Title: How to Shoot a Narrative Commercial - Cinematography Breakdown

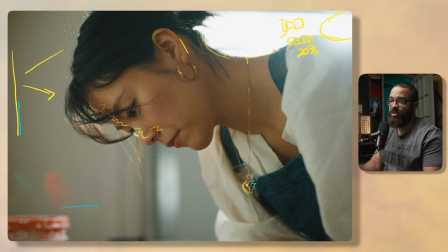And then we wanted to make this feel a little bit dreamy and a little bit more elevated, so we have some lens flaring going on. And then in the piece, we can see that we utilize that a lot. So this was just a really good feeling moment, and then we wanted to make it look bright and airy as possible.
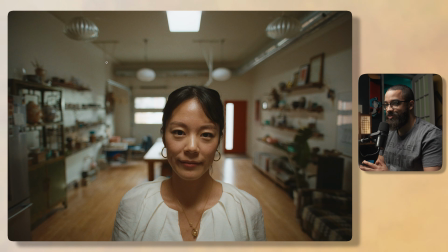The next shot that we're going to be looking at is breaking the fourth wall in terms of making this feel not necessarily more organic, but more intentional. This story is about her and her resilience in terms of what she's gone through, in terms of her business and everything like that.
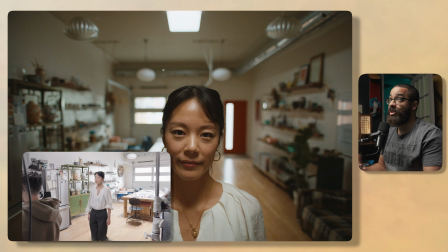And then we wanted to make this feel good in terms of like, oh, I know you're watching my story and this is what I have to tell.
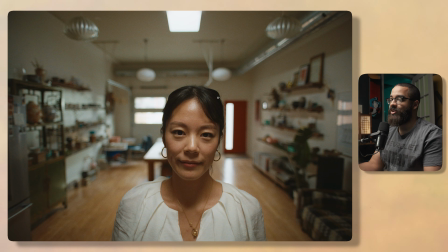This was a 4-part series and this was a common theme, and we wanted to have a consistent shot across the piece, and this is exactly what we used. So we still have the major lights in play in terms of what I was talking about in the last scene.
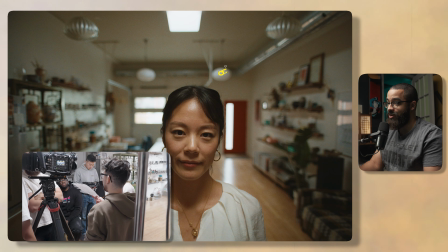So we have that Forza 500 about in this area here with that Fresnel at 5600 Kelvin,
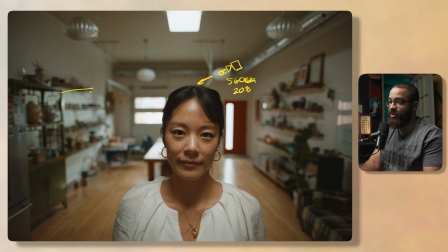and that's behind the garage door, and you can see that light being painted here. And then over top of her, I wanted to motivate this skylight, even though it's not directly above her at all. It's actually directly above this table, but I wanted to have that same top look feeling, and the way that we achieved that is we used a Nanlite Pavo Slim.
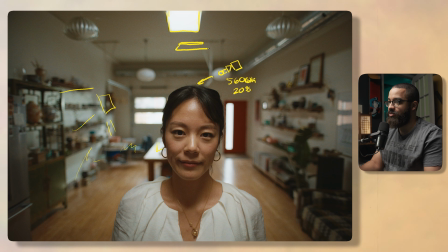So it's a 1x2 panel light, and then this is sit at 5600 Kelvin. It's matching that. This was roughly sitting around 10%. So this has a grid on it, as well as it's double diffused with the diffusion that comes in the softbox.
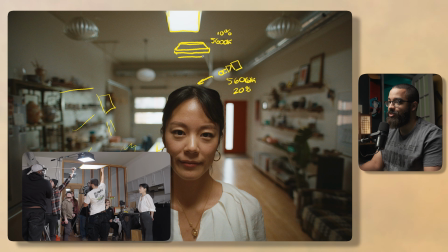And then I felt this was even too harsh, so we had another little flag there, and then this was a silk that we just boomed out as well.
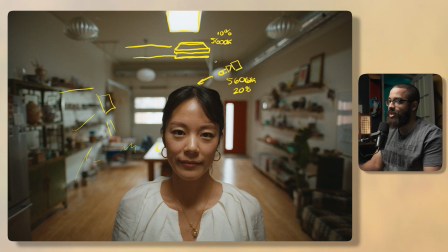So these are boomed out directly overhead, and that silk just even softens the light even more. So we have that coming down and acting as a top light. So it was biased in terms of a little bit forward to her. So if we were to draw her position, she's here, camera's right here, and then we have the light fixture right here.
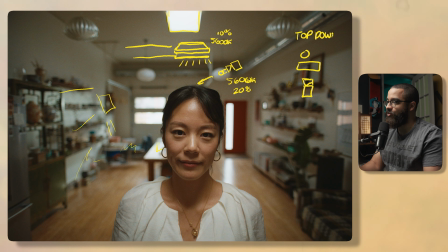So this is like a top-down view, and then I have that bias forward so we can get the actual shape on her. If I had it back or even right on top of her, you would probably get raccoon eyes.
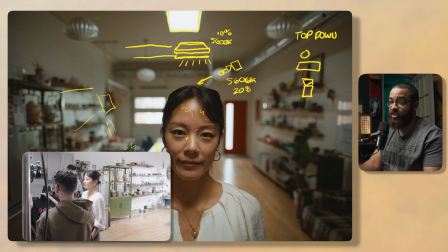But we were still kind of getting that feeling, as you can see with the shadow that it's developing in her neck, and we needed to basically soften that up.
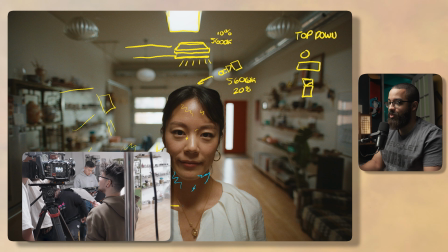So what we used is a little white card, which was just a white piece of paper, and we put that underneath her, and then I had my grip holding that as she walked in,
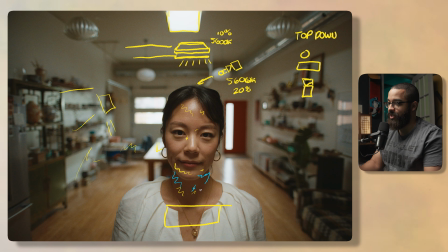and we got all the other shots, and this is filling in the rest of her shadows as well as lifting some of the shadows that you see here, and then mainly give us that beauty lighting that we're looking for. And that's what you usually do with beauty lighting in terms of having a key, and then having, if we look at our subject here, and then having a bounce board to fill up all those shadows as well.
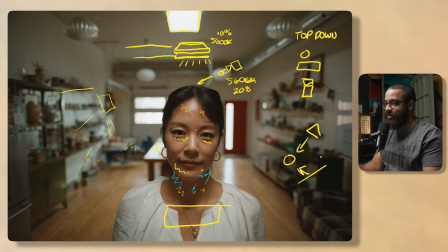So this is like a beauty lighting thing. I believe this is like called clamshell lighting, and there's a lot of other references and techniques to them as well. So a little bit from like the product space that I used to be in a lot, and utilizing those techniques in terms of elevating this.
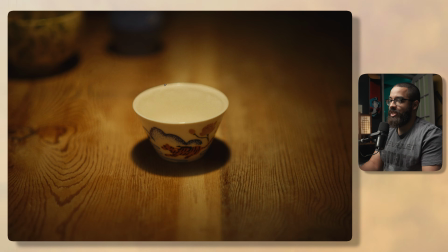Next shot that we're going to be looking at is this cup shot.
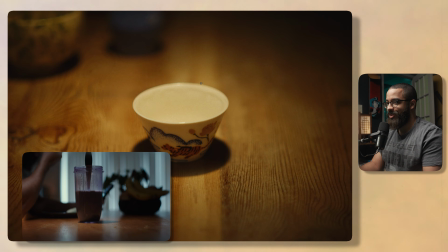This was a reference that we used from our frame set video in terms of that feeling of having that light in the middle of it,
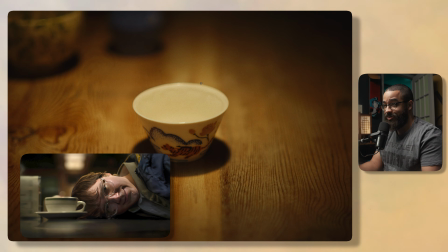and then we referenced that video from the Batman in terms of that Joker scene when we're actually looking at the cup.
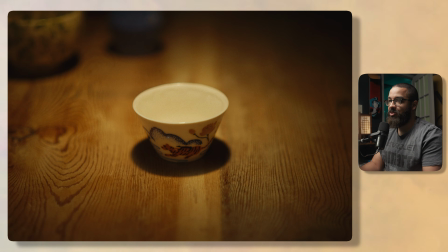So we kind of wanted this same look and feel, but we wanted to duplicate this over a lot of cups. So basically we had to build our own world, and this is shot on that center table with that skylight. So that was a problem already in terms of how do we make this look different and feel different from that. And this is when she's talking about her work and what inspires her. So to light this, we actually use this little Zhiyun light here, and what I love about this light is that its ability to add a set of diffusion, a grid with the set of magnets, as well as these barn doors. So it's perfect for shots like this in terms of just adding a little bit of light. And if you want to double diffuse it, you can buy another set of these and use the same diffusion.
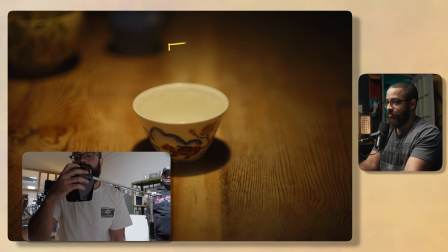And that's what we did to do this. And I have that light right above here, and this is boomed out with a simple C-stand.
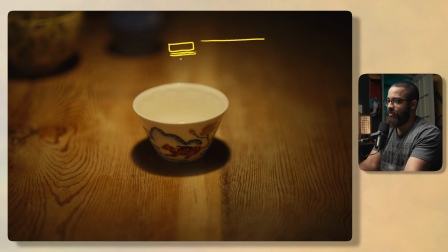And then I have that diffusion, then I have the grid, and I believe we use another layer of diffusion and then use the barn doors to even shape this more. So it builds that natural vignette. And then this is the light shooting down here. But we kind of had to build out like our own little black box to do this.
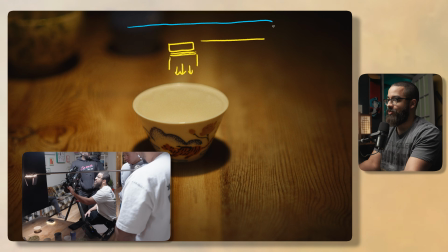So boomed overhead, we actually have another floppy boomed out and creating this L,
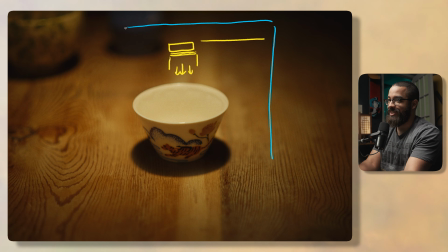and then we have another floppy behind that, and it's just leaned up and it's kind of boxing this in completely. So if I were to redraw this in terms of a little small scale on the side, we have our little cup here, then we have that floppy boomed out there, and then we kind of have another floppy in the background giving us this dark.
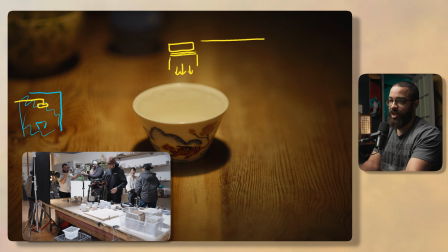We didn't really need anything on the left side, and then we have that little light, and then this is very top light,
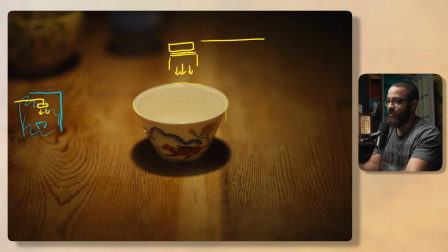so it's highlighting the edges of the product and then giving us a nice hard shadow in the bottom.
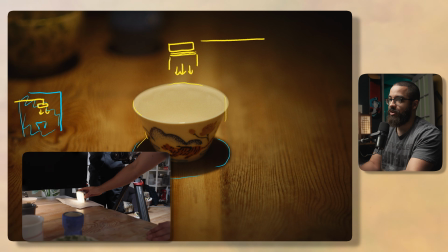And then this is just very pleasing in terms of a center framed and having a little detail in the back in terms of this top light.
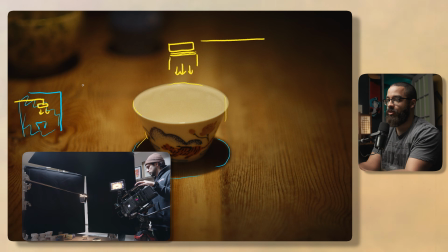It's supposed to feel very naturalistic in terms of what you'd see in a home, and usually light fixtures are right directly above you.
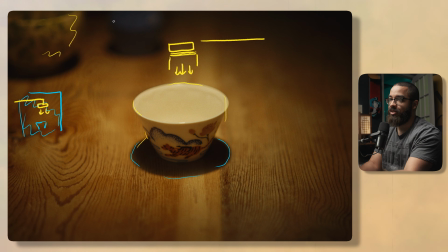This is how, you know, you achieve that naturalistic look. So we have some nice highlight in the background, and then these stayed consistent as we kept changing the cup. So to do this, we use an image overlay on our monitors, and then we position the cup each time. But when I was editing this, it was kind of slightly off from me hitting stop and start on the camera and everything like that, and just general people moving.
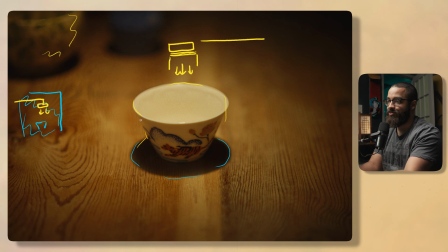So what I did in Photoshop is I removed one of the cups, and then I regenerated the layer in the background, and then masked out all the cups and just put them on top of each other so we would have a consistent background as the cups were changing. You can see it a little bit, but it was good enough in terms of what we were trying to pull off.
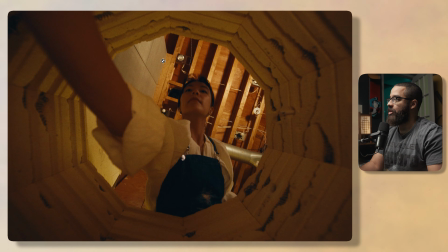Now the next shots that we're going to be going into are the specialty shots of the piece, and this is not necessarily talking about lighting.
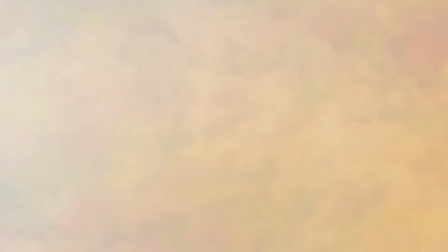I'm going to add the lights in terms of what we shot, but elevating your work to make these narrative commercials,
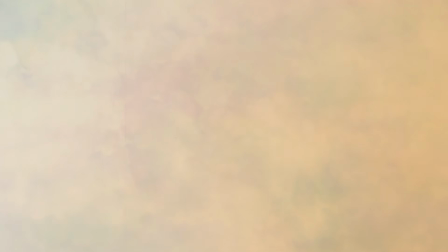these naturalistic pieces in terms of working in a working space or just telling somebody's story.
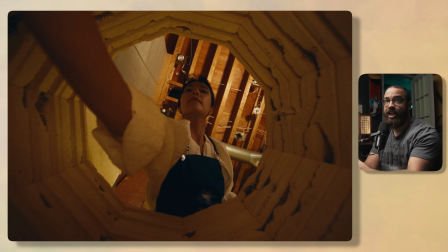These specialty shots that elevate your work completely. And once we started implicating these into our work, this kind of really changed everything in terms of giving the viewer different perspectives of really getting immersed. So inside the kiln here, we have a Sony FX3, and this is on a 12mm lens.
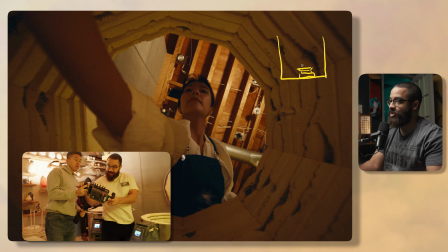So if I were to just draw the lens there, and then the camera body down here, and then we just use the director's monitor to actually frame this up and make it look perfect.
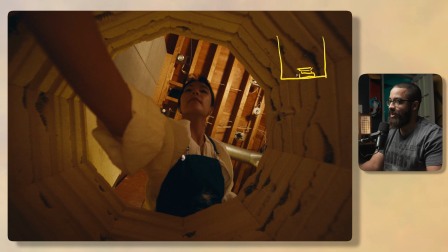Instead of like rigging up a whole thing, I just had my AC build out the camera and then run a feed in terms of just having a V-mount on the side as well as a tear deck on the side, and there are cables just laying there. And this was completely fine in terms of what we're doing. We don't need to rig up this camera fully. I love using the Sony FX3 for these kind of specialty shots because it's so easy to rig.
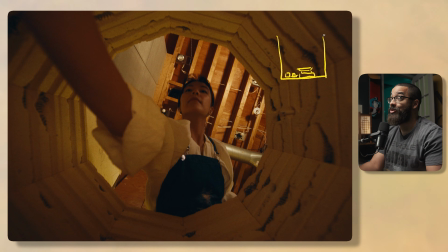And even people use it on Hollywood films, and everybody loves the Sony FX3. This is just just utilizing the composing techniques of center frame and then just making this feel super intentional in terms of what we're supposed to be looking at.
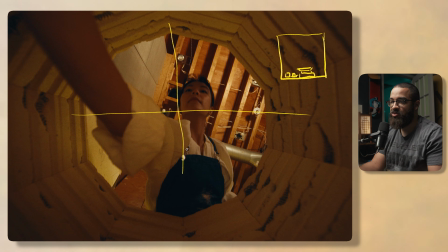We could have put this on offside, but we kind of felt that, it has to be center frame. We want to utilize that the shapes and everything that we have for us and everything like that.
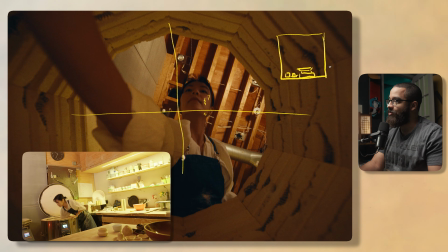But we had to add some levels back into her. So we have a little MC kind of biased here, as you can see there.
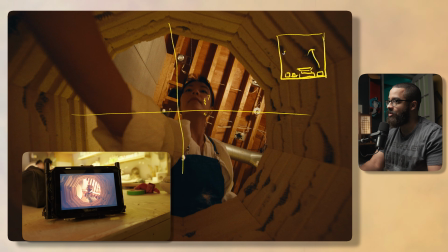And this is kind of shooting up and giving us levels to even the size of the door as well as everything else.
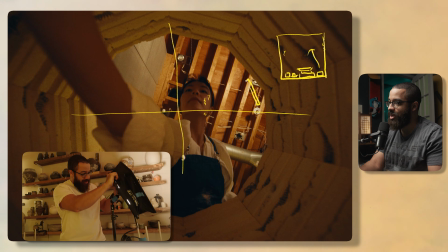And then we have just a tube light just kind of sitting off to the side, matched to this very warm, so around like 3200 Kelvin.
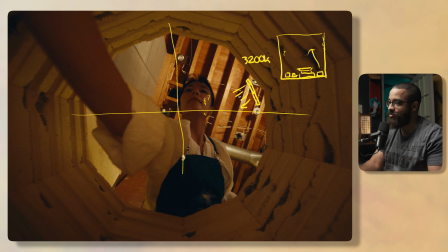And this is just adding some levels to the face because as she reaches in, it's kind of moving, and then this light is spilling everywhere as well as giving some levels to back to the top. If you wanted to make this like look super commercial, you wouldn't necessarily have a different contrast ratio in terms of like she's like kind of very dark and then the background is very light.
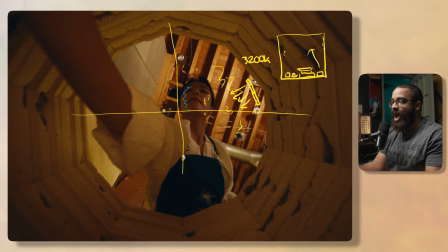You will really want to, reverse this in terms of having your subject a little bit lighter so we can really focus on that. But we want to make this feel as naturalistic as possible, and we're kind of playing against time and just getting the shot in terms of really dialing in our lights and everything like that.
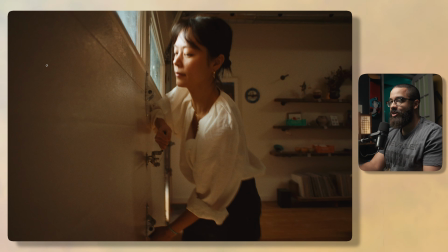The last specialty shot that we're going to be looking at is a very interesting one because this was a very like kind of problem
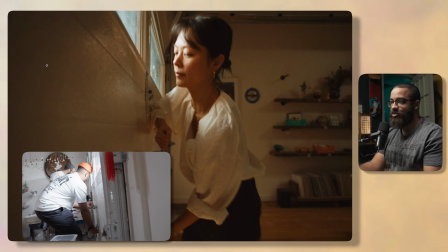solving thing for me in terms of working with a garage door and the directors wanting to put the camera on the garage door.
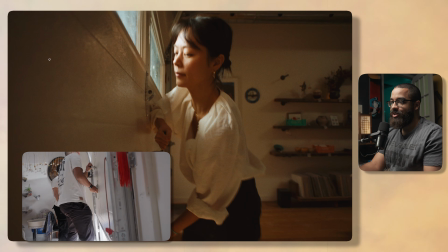This was a fantastic idea and I was really up to the challenge,
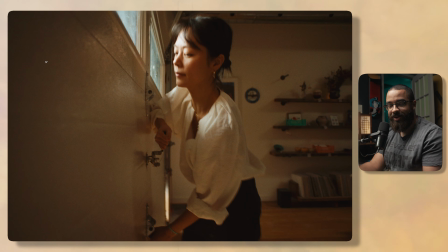but it was an interesting one because whenever you want to attach a camera to a surface, you usually use suction cups on something like that. But you can see that this is kind of a stamped aluminum surface. So it has like these bumps and divots and everything here. So I was very concerned that the suction cups wouldn't necessarily work.